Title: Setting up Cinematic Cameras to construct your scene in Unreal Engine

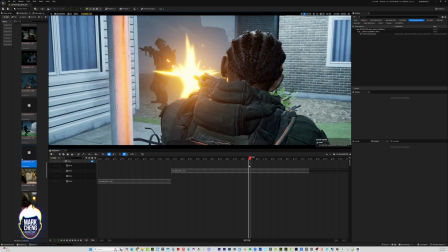4:10 And I'm just dragging that player head.
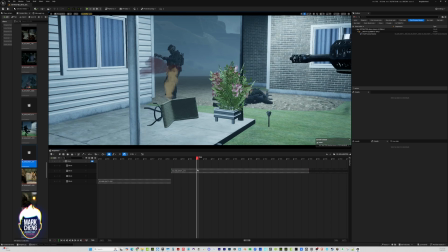4:14 What I'm doing is I'm dragging the playhead back and forth, kind of scrubbing to make sure that the shots are coming together the way I want them to.
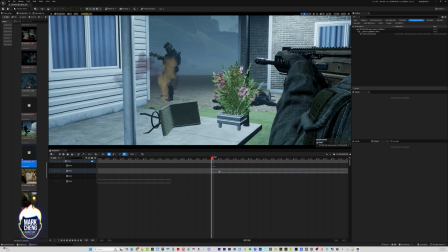4:21 So you can see here, the shot actually starts with a little bit more dead space than I'd like.
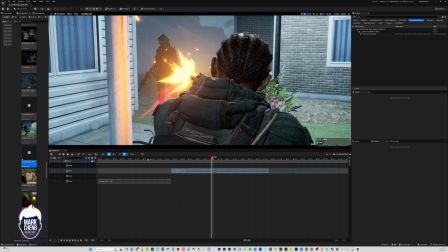4:26 So I'm going to just trim it a little bit and reposition things.
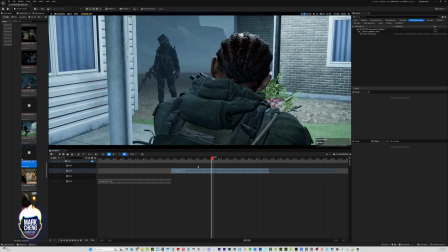4:29 Now, the continuity might not be 100% perfect with the enemy combatants reloading,
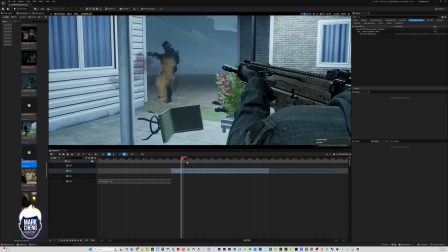4:36 but at this point in time, that's not something I'm really going to care about. I just want to make sure that the action is flowing correctly,
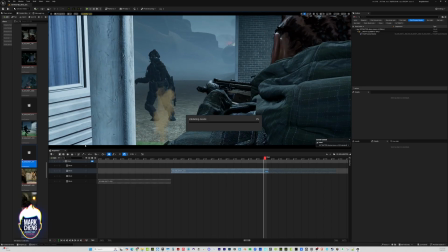4:43 and those things can always be tweaked later. Good, so I'm happy with the shot.
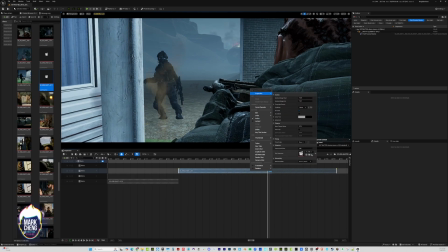4:48 Do my normal workflow, go to properties, find the shot in the content browser, highlight it, duplicate it so it increments up a number, and then drag that into the master shot and ready to go. I will trim shot 11 so it ends roughly where I want it to end, and align shot 12 so that it is going to start roughly where 11 ends. Okay, now we're on to the next shot. So the purpose of the next shot is to show two things. One, how coordinated our heroes are in their attack plan. What I have is our female hero, Zeph, lowers her gun just as her counterpart is rushing forward to take out the first guy who was shot in his back, because he's actually still alive. He's still 30% combat effective, if you want to put it that way. Fake or not, I thought it was cool, so we're adding that.
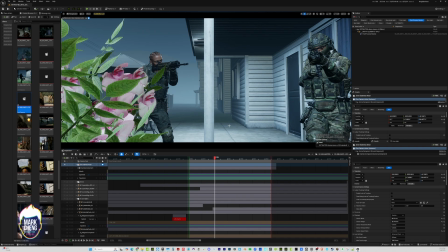5:39 And so the purpose of this shot is to show that Zeph is lowering her rifle so fluidly
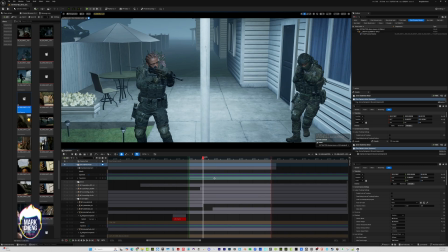5:44 while her counterpart rushes forward to neutralize the first guy that is getting up.
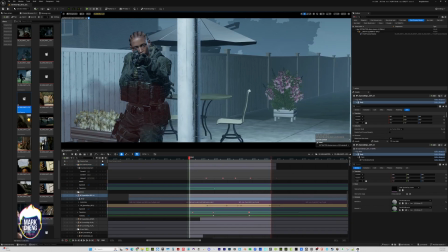5:51 So let's take a look at this camera angle. Okay, so the way I decided to
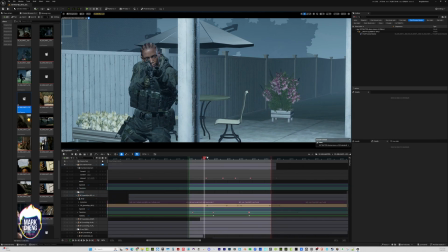5:55 convey this was to place the camera so that we are directly in Zeph's line of fire.
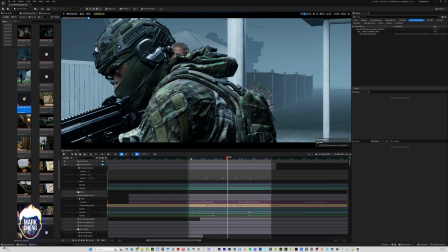6:02 And we will move the camera just as her counterpart crosses her line of fire,
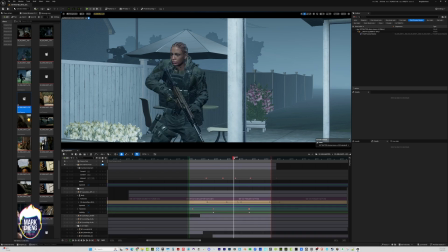6:09 and she will lower her gun right before he actually enters that line of fire, because that would otherwise be dangerous.
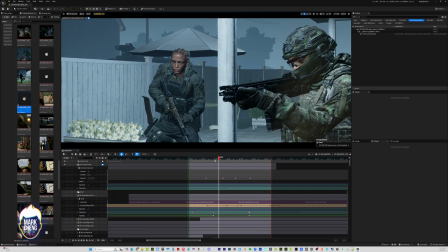6:15 And this shows just in a dramatic way just how well coordinated they are as a unit.
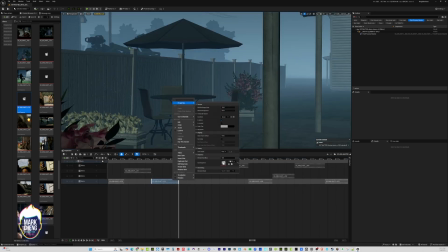6:20 Good, so that's good. So let's move on. Following my workflow here.
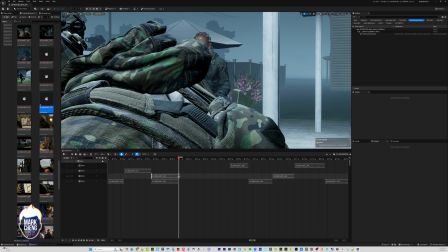6:27 Duplicate the shot, increment it up one, drag it into position, and then I'm doing some realignment here so that the next shot roughly starts where the previous shot has ended. Okay, so what's the purpose of this shot? What we've seen previously is that Zeph is lowering her rifle just as her counterpart is crossing what would have been her line of fire. And the purpose of this next shot is to show that what he's doing. What is he doing? The audience doesn't know what he's doing, and we're going to reveal in this shot. He is rushing towards the first enemy combatant who's gotten hit in the back, but he's not dead. He's slowly starting to get up. And so our second hero is arriving just in time to neutralize him.
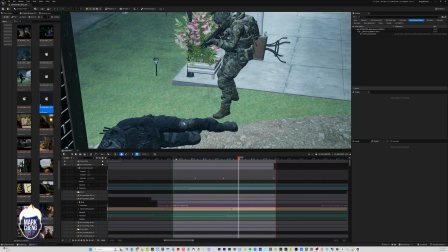7:07 So here's the action that I've blocked out. He rushes right up to him, hits him in the back. Kind of cold-blooded, right?
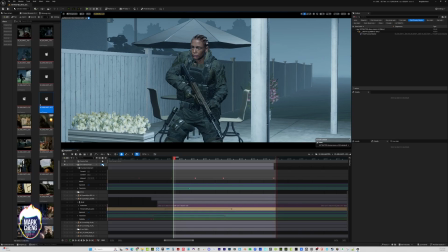7:15 So this is what it looks like. So I thought it'd be great to position the camera low to the ground,
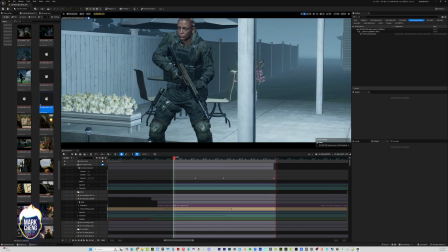7:21 kind of close to where our enemy is, and track with,
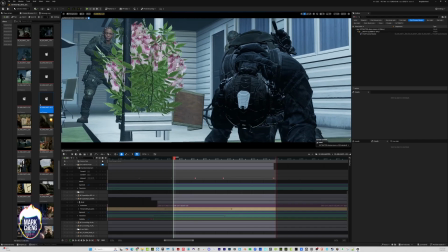7:27 so that the camera can track our hero running right up to him and shooting him in the back.
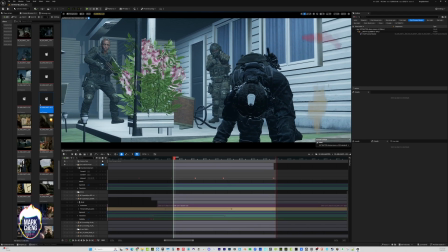7:34 So I'm going to pick a low angle, angle it up.
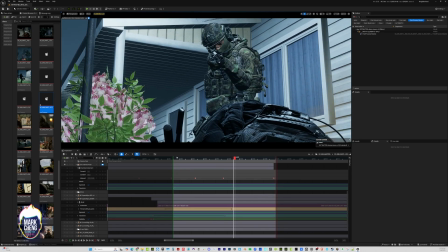7:42 For lack of a better word or description, it just looks cool, but I think if we want to parse it, our camera is at a low angle,
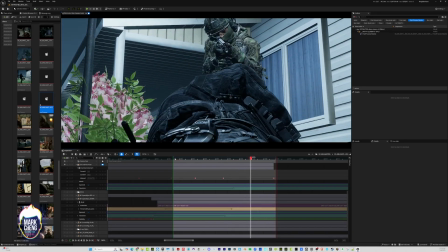7:49 slowly looking up so that our hero looks intimidating and is dominating our enemy combatant.
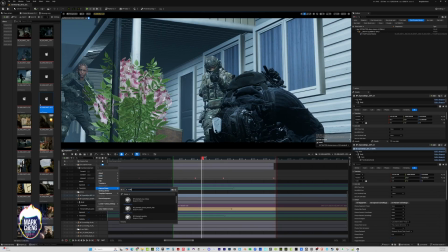7:55 Pretty happy with the camera movement here. What I'm going to do is use a camera shake template that I've created called Gunfire.
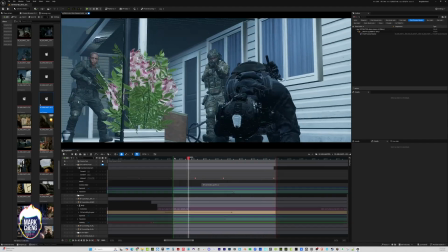8:06 What a camera shake template does is it allows you to put in coordinates in terms of wobble and frequency to create a little bit more of a naturalistic wobble to your camera.
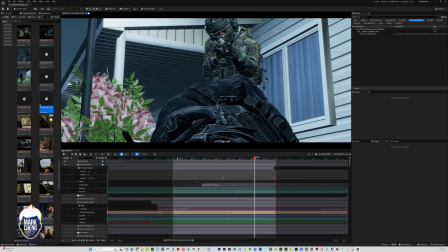8:20 Name this one Gunfire because the coordinates I've put in will make the camera shake as if a cameraman is standing quite close to somebody firing a real gun, and the noise and the muzzle flash and the violence of it is actually causing the cameraman to shake a little bit as he's trying to get like a really good angle. So when I position that camera shake template to play just as the muzzle flash plays, it's going to add that much more of an intensity to the composition,
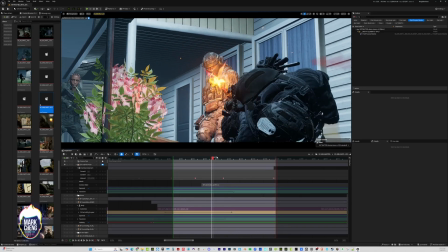8:49 and hopefully that helps the audience feel a little bit more like they're experiencing this in a visceral way.
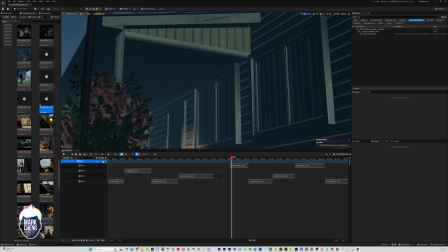8:55 Good, so with that shot done, what I'm doing is I'm bouncing out into the master shot now and just playing where
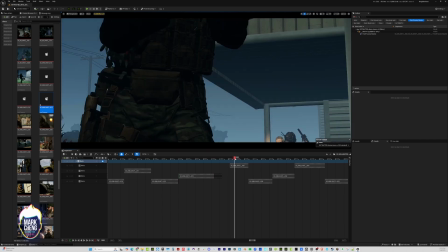9:02 this scene needs to finish and hand off to the next scene that's already been constructed.
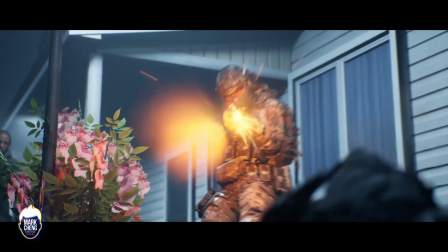9:06 What I'll do in situations like this is I'll play where I am now and then play the first shot of the
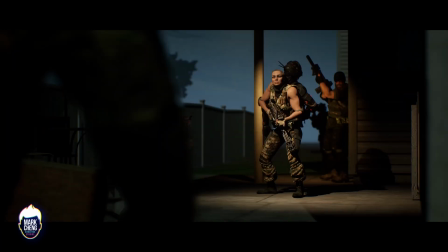9:13 next scene to kind of map out where this scene needs to hand off so that it plays fluidly. And you'll see that the next shot is a very close-up of the two heroes standing over the dead bodies, and the camera whipping down to show one of our main characters telling
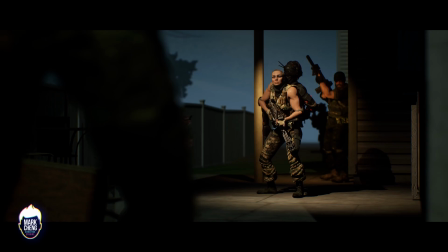9:30 them to duck down because they've exposed themselves around the corner of this residential house. Okay, the purpose of this final shot is to get Zeph in the same position roughly as the second enemy combatant so that they're together, so that they're both standing exposed, and that sets it up for the very next shot So you'll see me here just tweaking the animation.
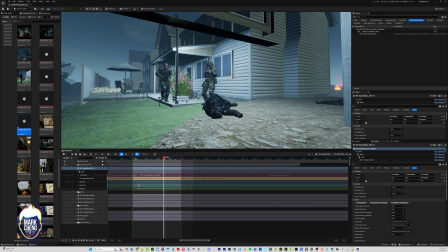9:54 All of this is like FPO previs animation. So all I'm trying to do is get this previs locked down and have our story visually told through a series of camera angles,
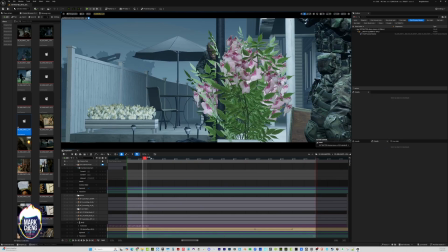10:04 and all of that stuff can come downstream in terms of polish. What you're seeing me do right here is just reposition a little bit of that animation so that
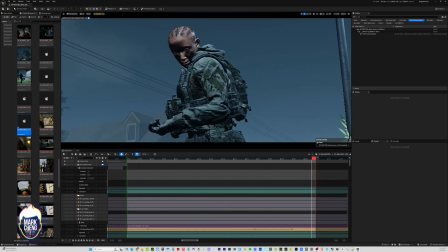10:12 her endpoint when she finishes running is where I want it to be. Good, so this looks really good. I love this angle, this low angle of her running up and looking down at the dead body. Okay, so after tweaking the focus and letting this scene play over and over and over so I could watch it, I realized that there was one little plot point that I think was missing in the flow of different shots.
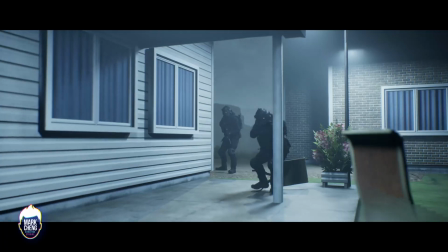10:38 What I did is I had our first enemy combatant fire and get shot as he was running away,
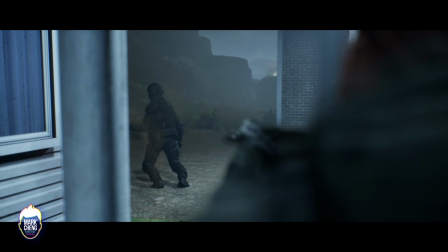10:44 and then we cut to the next shot of the other enemy combatant reloading and getting shot by our other hero, Zeph. What I didn't do a good job of, I think, is I didn't reveal that the other guy who was shot in the back was still alive and starting to get up. I know I said earlier that it was supposed to be a little bit of a surprise the way it was set up, but I think after watching it over and over again, I think that there was a missing shot that I wanted to insert,
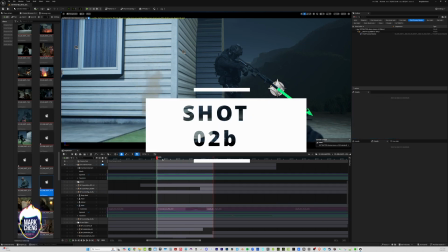11:12 and that was that enemy beginning to get up and not quite dead. So this is me hopping back in to create that interim shot.
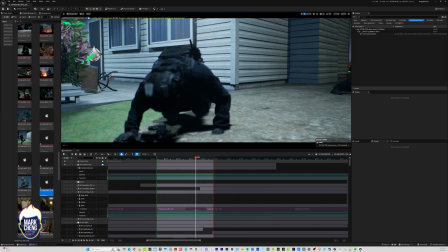11:20 So if the shot before this, that precedes this, is of our enemy combatant getting hit while reloading,
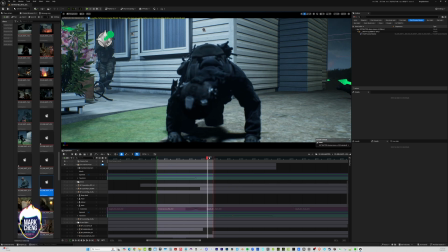11:26 what I decided to do was start this next shot off with that enemy in the middle of his dance of death,
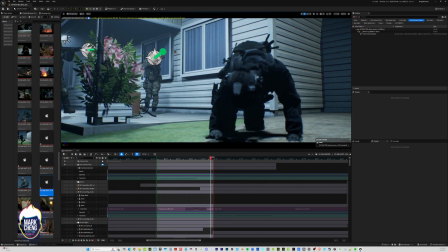11:34 and then have our camera track down to reveal in the foreground that the first guy is actually still alive and beginning to get up.
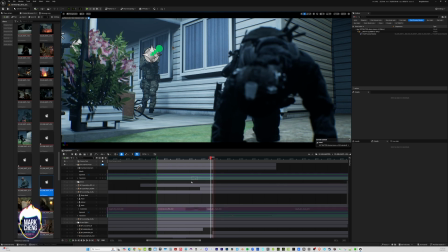11:42 If I can, we'll try to capture our second hero realizing this and rushing towards him,
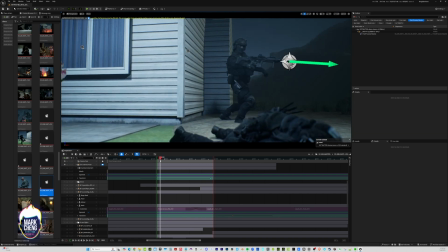11:47 and that will be a perfect handoff to the next shot,
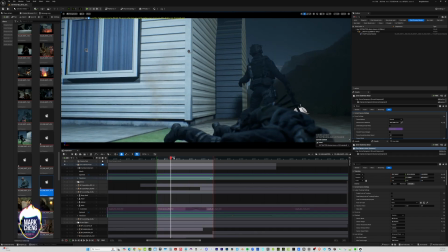11:51 which we created before, of Zeph dropping her rifle to allow her counterpart to cross what was her line of fire. Okay, good. You guys still with me? I know it can be a messy process. Filmmaking is like that, even though Unreal is so cool for filmmaking. So let's do this. I will end with a high resolution render of this scene so you can see what it looks like in its totality. Keep in mind, it's all previs. It's already looking really good in my opinion. It is previs in terms of lighting, animation, and all that. And it is the first pass of the cinematics. Always have to say that because you never know how people are going to look at things and judge them. It's a process. So hope you had a good time.